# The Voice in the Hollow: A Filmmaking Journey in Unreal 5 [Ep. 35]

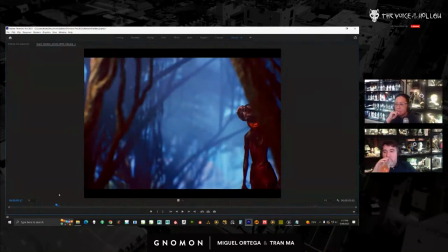And if you look at the set, this is when we were trying to do stylized trees, which I ditched it because I just said this is not gonna work. So there's a lot of things not looking very nice. The vines back here look kind of gross and crappy.
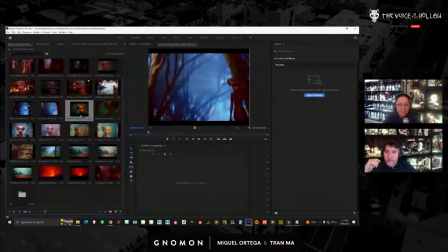So, and then eventually you kind of realize like, let's just change the shot, right?
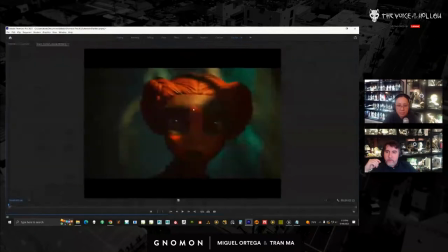So here's another stage. This one's in the trailer. We cropped up closer. This is when we changed the art direction and we ditched the trees and we changed our palette. So from here, it's like teal and red.
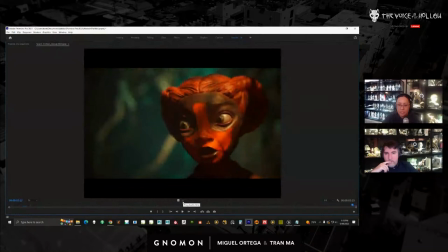And we just went a little bit closer and it looks much nicer. We crop into this a little bit more. And then here, we still went back and fixed it. I comment on her surprise face.
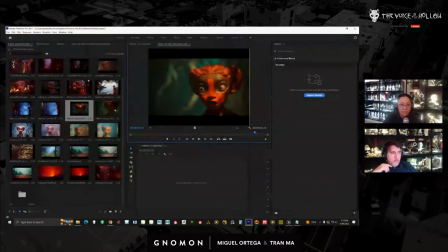It looks kind of strange. And so we had an animator come in.
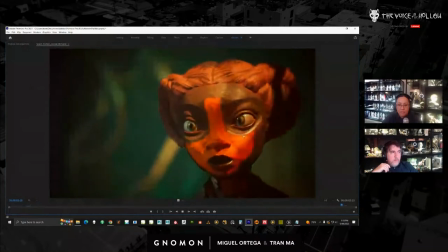And I just re-rendered this, and the expression is still shock, but
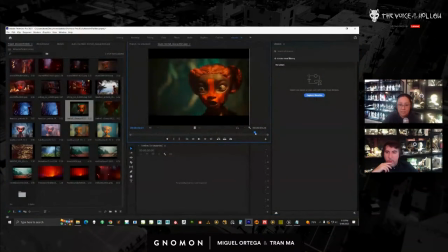not as dramatic as that.
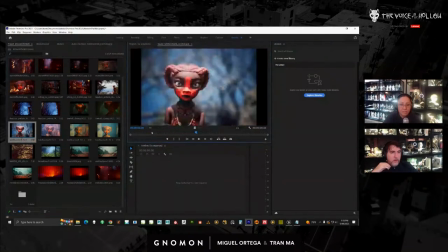Okay, and then let's look at some, I'll show you some other shots. So anytime you see this background, it's when we didn't have the art direction.
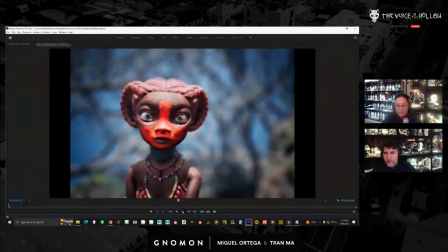So this was also our first lighting. This is when she is approaching this pit.
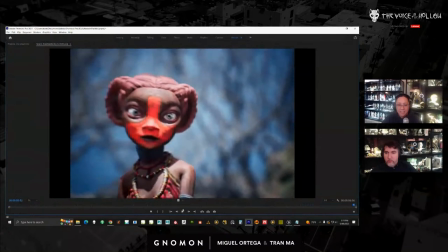This hole in the ground, and still working out why our lighting looks terrible, right? Really crunchy, dark, and overly lit, and no sense of palette.
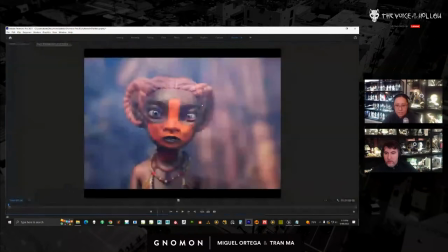And then this pass was really interesting. I think I start figuring out something here.
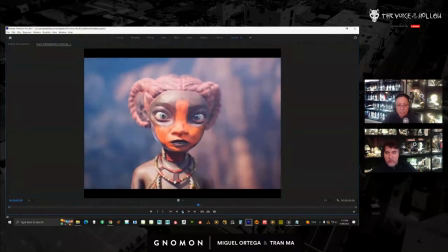So here, this is, the shadows aren't as deep. And when I saw this, I go, oh, look, it doesn't look so bad. Right? The lighting doesn't have a lot of contrast. We want punchier lighting. That's the thing that's kind of hard.
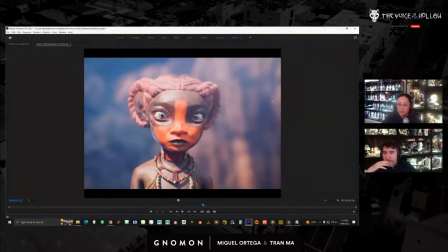I noticed that when things are like overcast lighting or more evenly lit or brighter, everything looks a little bit better. So maybe the image as a whole doesn't have that punch. But I don't have like nasty, crunchy shadows, right?
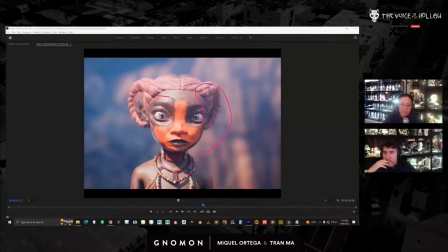Like it just feels like it's filled in well, right? So then, you know, I'm seeing all like this detail on here. And normally I never have to think about these things because, you know, when we use V-Ray, you just put a light, even if it's dark, it's just going to look good. So there's where I'm noticing the big difference.
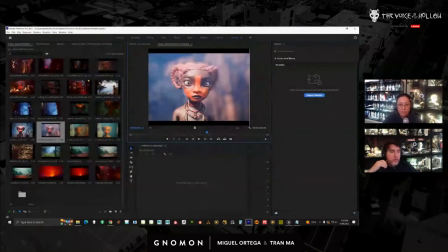So here, once I started realizing you can't go that dark,
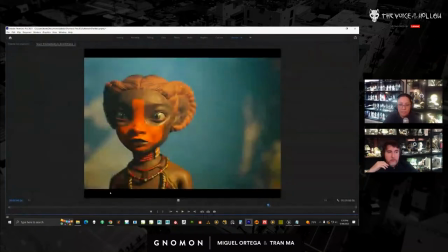we do have this pass here where we tried to fill it in a little bit more. Right? It looks better. But I still wanted to.
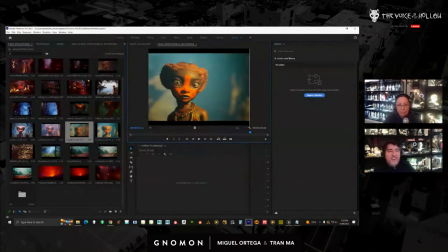So this is like what, like the seventh? Yeah, so I'm only showing you four, but no, it's like 12. Yeah. Right? So this one is the latest one, which is not too much different.
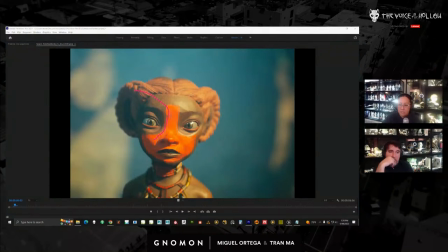It just has more fill in the shadow. So the face, you know, just the way light wraps around the form looks a little bit better.
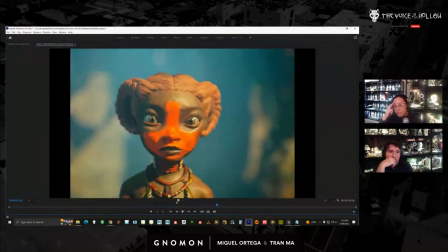And again, in like a renderer, you just get that stuff for free.
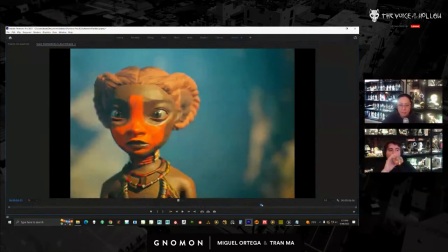You don't have to think about it. In Unreal, you got to light it to feel like light is wrapping around it.
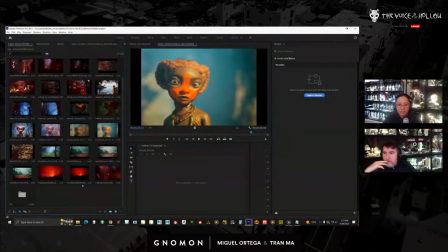And you can get the look, but you just have to know what you're looking for, which is kind of really hard because we've just been getting that for free for so many years. And now I'm like, well, what does it do? How do I mimic that? And I don't have like a reference point for it.
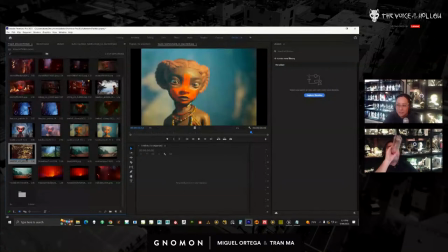So I just have to move lights around until it looks better. Here's one of our earlier ones too.
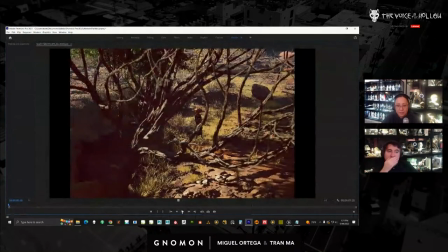This is kind of more previous stage. You can see we don't have the color palette. We have like a lot of black artifact. This one's terrifying.
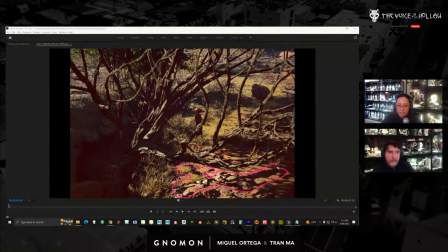Yeah, we didn't know how to fix this. So that comes from nanite meshes using Lumen. And we turned off double-sided shadows on geometry, and that fixes it.
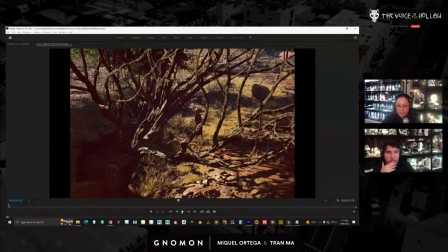You get a lot of light leaks now, though, but you cover it up. So this is the original one here.
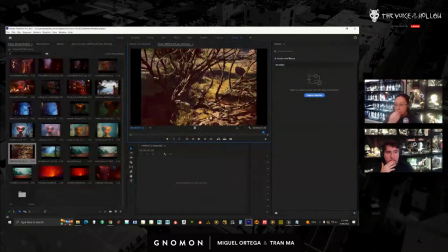Muddier and stuff. And then you can see how dark it is around here.
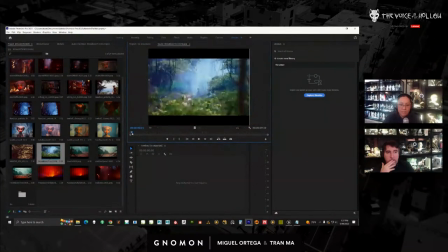We were not overlighting. I would say now a lot of my images are really bright.
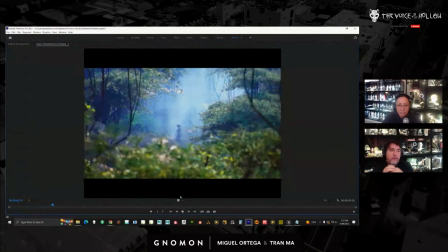And then we decided that shot sucks. Then we tried to do this one, which I still don't mind it so much.
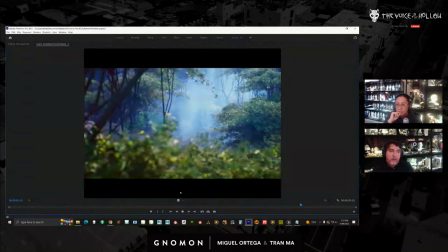It's one of my favorites of the old ones. Yeah, so this is one of the better ones for our original art direction.
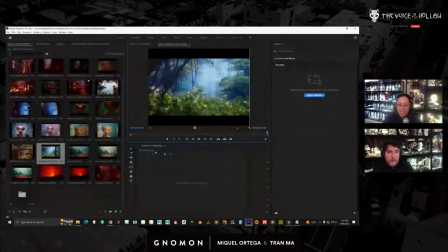But it's like, you know, maybe one or two shots that look okay.
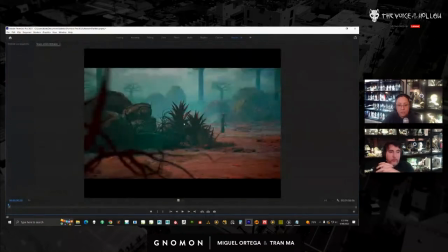And then when we changed the art direction, right now you can see our palette is more teal and red. So this is one progression. So there's a shot where she's walking around looking for something.
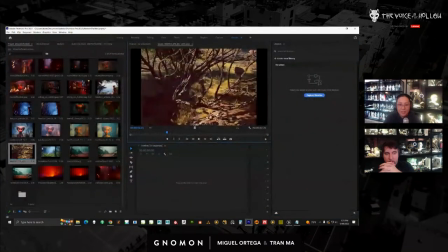That's what it is in the story. So these are, even though they look completely different, the purpose in the story, they're the same. It's the same shot. Yeah, we just don't have to look. Then we decided how to make that more interesting.
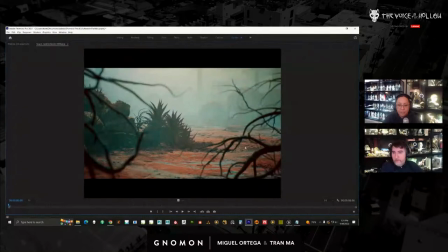Start punching up the lighting and adding a little bit more swirls in the dirt.
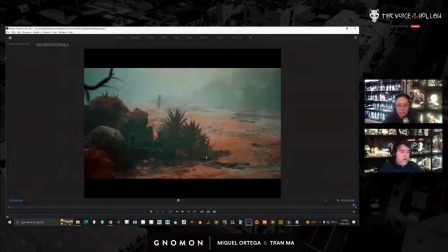Okay, so it's getting a little bit better. And then this is where it's now.
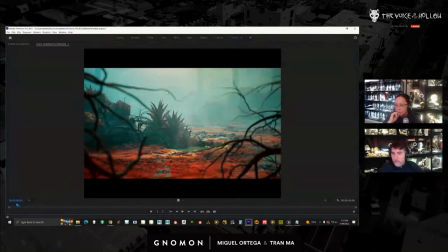We still have depth of field problems. We'll fix certain shots, but we just don't want to fix every single shot.
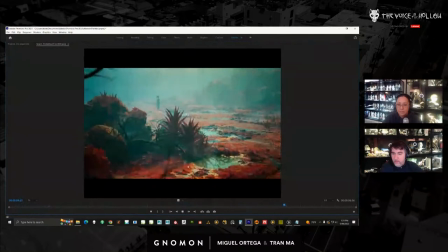So this one has geysers, it's more red. It's just more punchy.
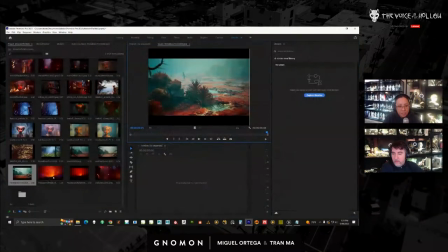So that's what I've been doing. Here's another shot here.
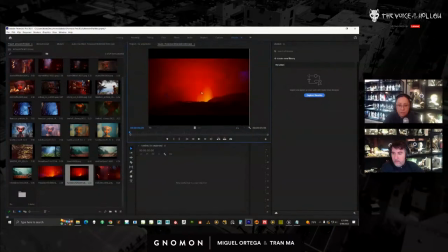Some of the shots are not too difficult. And again, some a lot of work.
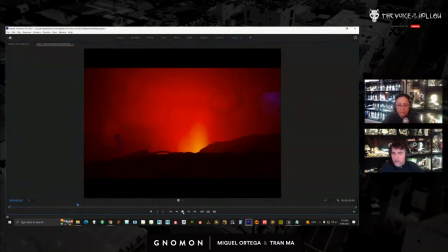So this is a point in the story where she's going in a trance. And she's around this evil hole. And it might be hard to see, but there's a tree right here, right?
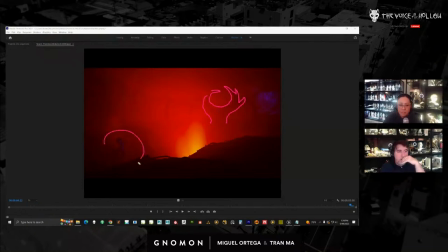But this is really important, and we're not seeing it a lot. She's right here, and she's also kind of fading out a little bit. I'll just play that shot again.
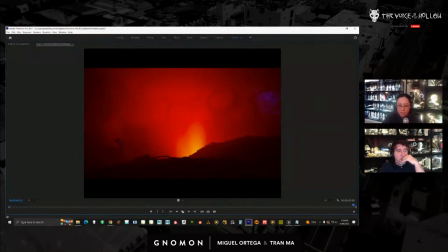I mean, I think if you look carefully, you can see her, right? That's not really what we want to do, though.
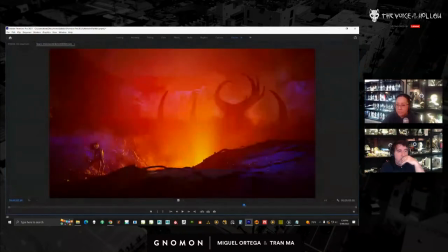I want to make it clear. So I came back and relit it. I just had more light. So I decided the palette for this. Well, it's primarily like a red and like blue. It's not teal, right? It's Mario Bava's colors. Have you ever seen his movies?
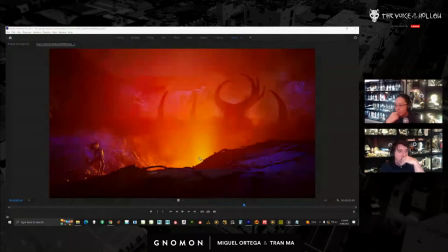And I added yellow because I think it needed it, right? So I had a hard time pulling her out. What I did is I added another color, rounding it out to primary colors by adding yellow.
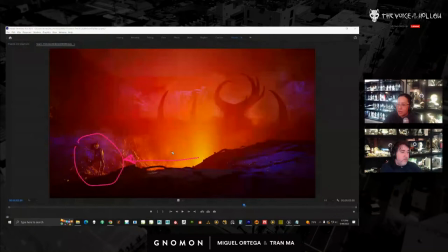And yellow kind of makes sense because fire's, you know, the color of fire can be, you have whites in it, you have yellow, and you have orange and red. So I took the yellow and started hitting her with that, which pulls her out more. And then it picks up some extra details on the side so you can see the shape.
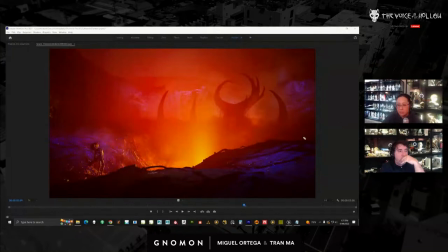And then what I also did was I added blue light all around here. So that kind of left me with like a blue ring around the landscape, right?
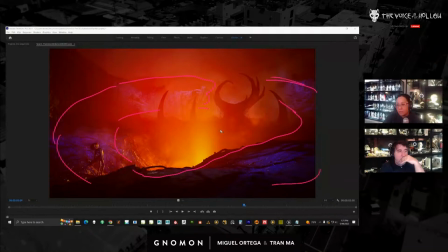So it's like a donut, a blue color, which, you know, looks good next to red because it makes it pop out, right? And then what I also did was add a lot of like extra fog.